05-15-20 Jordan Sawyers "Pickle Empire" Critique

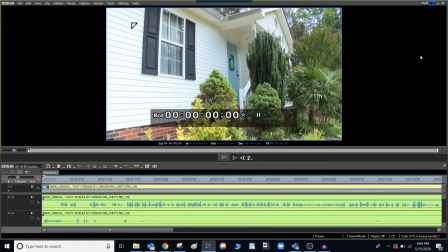[0:00]
Alright, I want to point out some things that work in Jordan's Pickles story that aired on a QC at 3 Friday. If you haven't seen it,
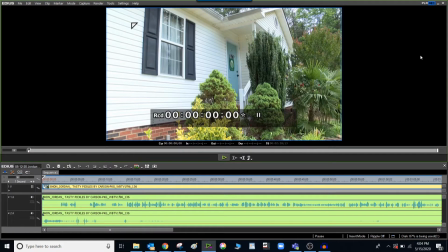[0:11]
click on the link that I emailed out and watch the story first and then check this out and we'll talk about the interesting, some of them are obvious, some of them are subtle, things that work in this package. Alright, before we begin, let's have a look at the timeline.
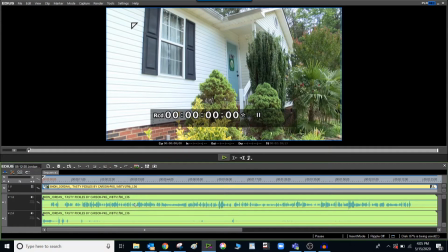[0:28]
You can tell from this waveform that he uses channel 1 for all of his A-roll, all the reporter track, all the sound bites. And then if you look at his channel 2, he's got a rather robust gnat situation going on here, especially at the beginning. These are all his natural sound and gnat pops. So that's good.
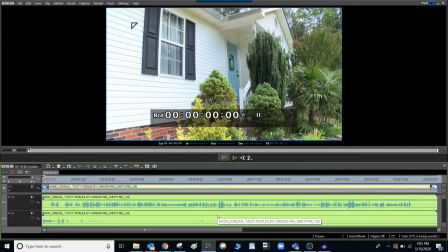[0:49]
He kept his editing organized while he was putting this together, you can tell. All right, so let's watch it.
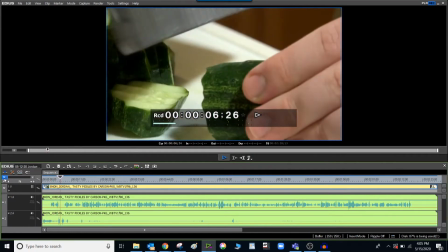[0:58] Work comes naturally when you love what you do.
All right, we're only seven seconds in, but there's so much I want to talk about here.
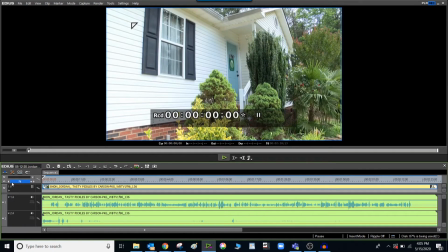[1:06]
First off, he starts with a nice establishing shot. We hear gnats.
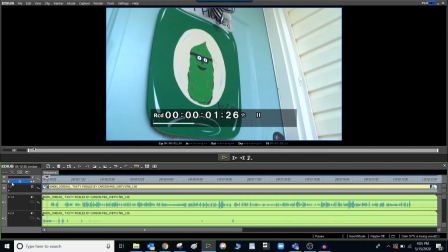[1:12]
We don't know what that sound is yet, but we see the establishing shot at the house. Then we go a little bit tighter. We see the front door. He's got a little motion going on. Let's start it over.
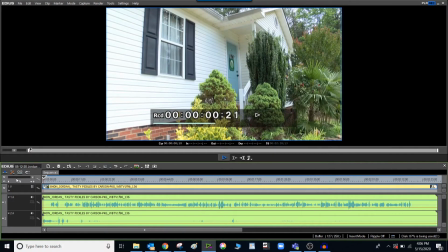[1:23]
So super slow zoom in on the house. A little panning on the door.
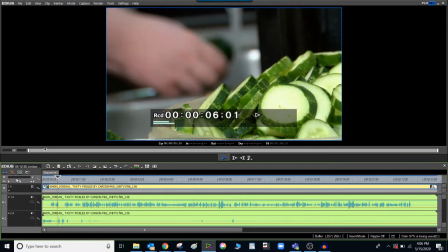[1:31] Work comes naturally when you love what you do.
Then he reveals to us where the gnats are coming from. And he's got a nicely written start for the reporter track to this story, too.
When you love what you do.
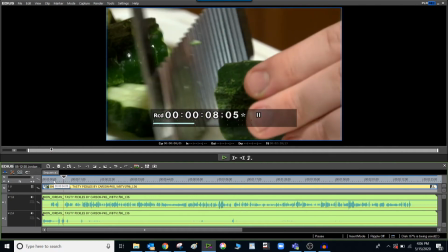[1:52]
So he doesn't just say, this is Carson and he makes pickles. he you know he's starting with with a interesting subtle line to kind of pull you in and then we go right to the gnats of the pickles and we call this cutting on sound
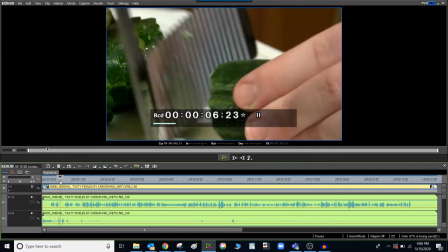[2:06]
because we kind of hear the chopping like
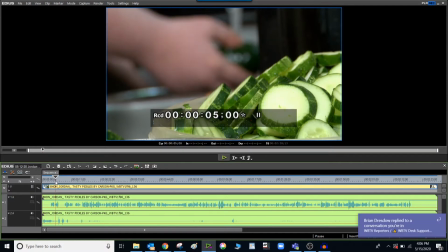[2:11]
a half second before we see the chopping and that really helps the flow and the pacing so check this out and you love what you do
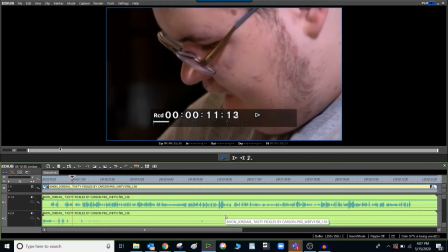[2:22]
i really enjoy making pickles it's just it's one of my favorite things
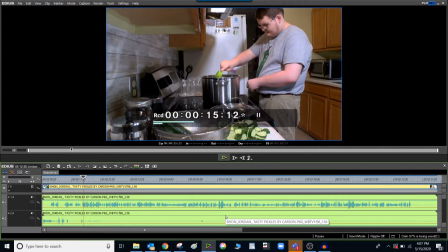[2:28]
for a few so here's something that might not be obvious and in fact might actually feel wrong to do he he covers the first soundbite of the package that could seem counterintuitive but
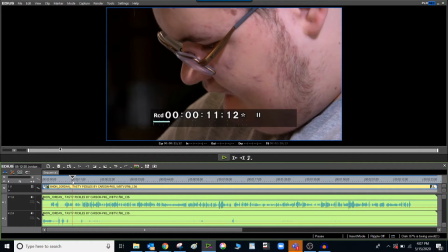[2:42]
this really works because we got a shot of him we got a the soundbite is he loves what he does we're seeing him do it you don't have to, it's not a rule, to show the person when you're introducing them with the first sound bite.
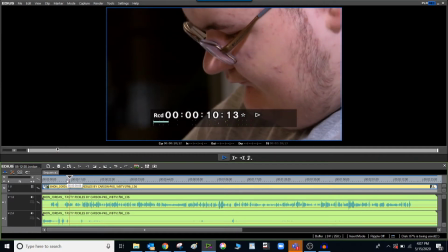[2:56]
That really works for him in this situation.
I really enjoy making pickles. It's just, it's one of my favorite things.
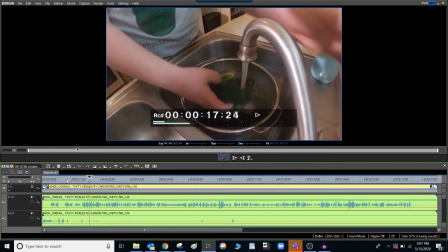[3:04] For a few hours a day, in a couple days a week, Carson washes, chops, and creates the brine.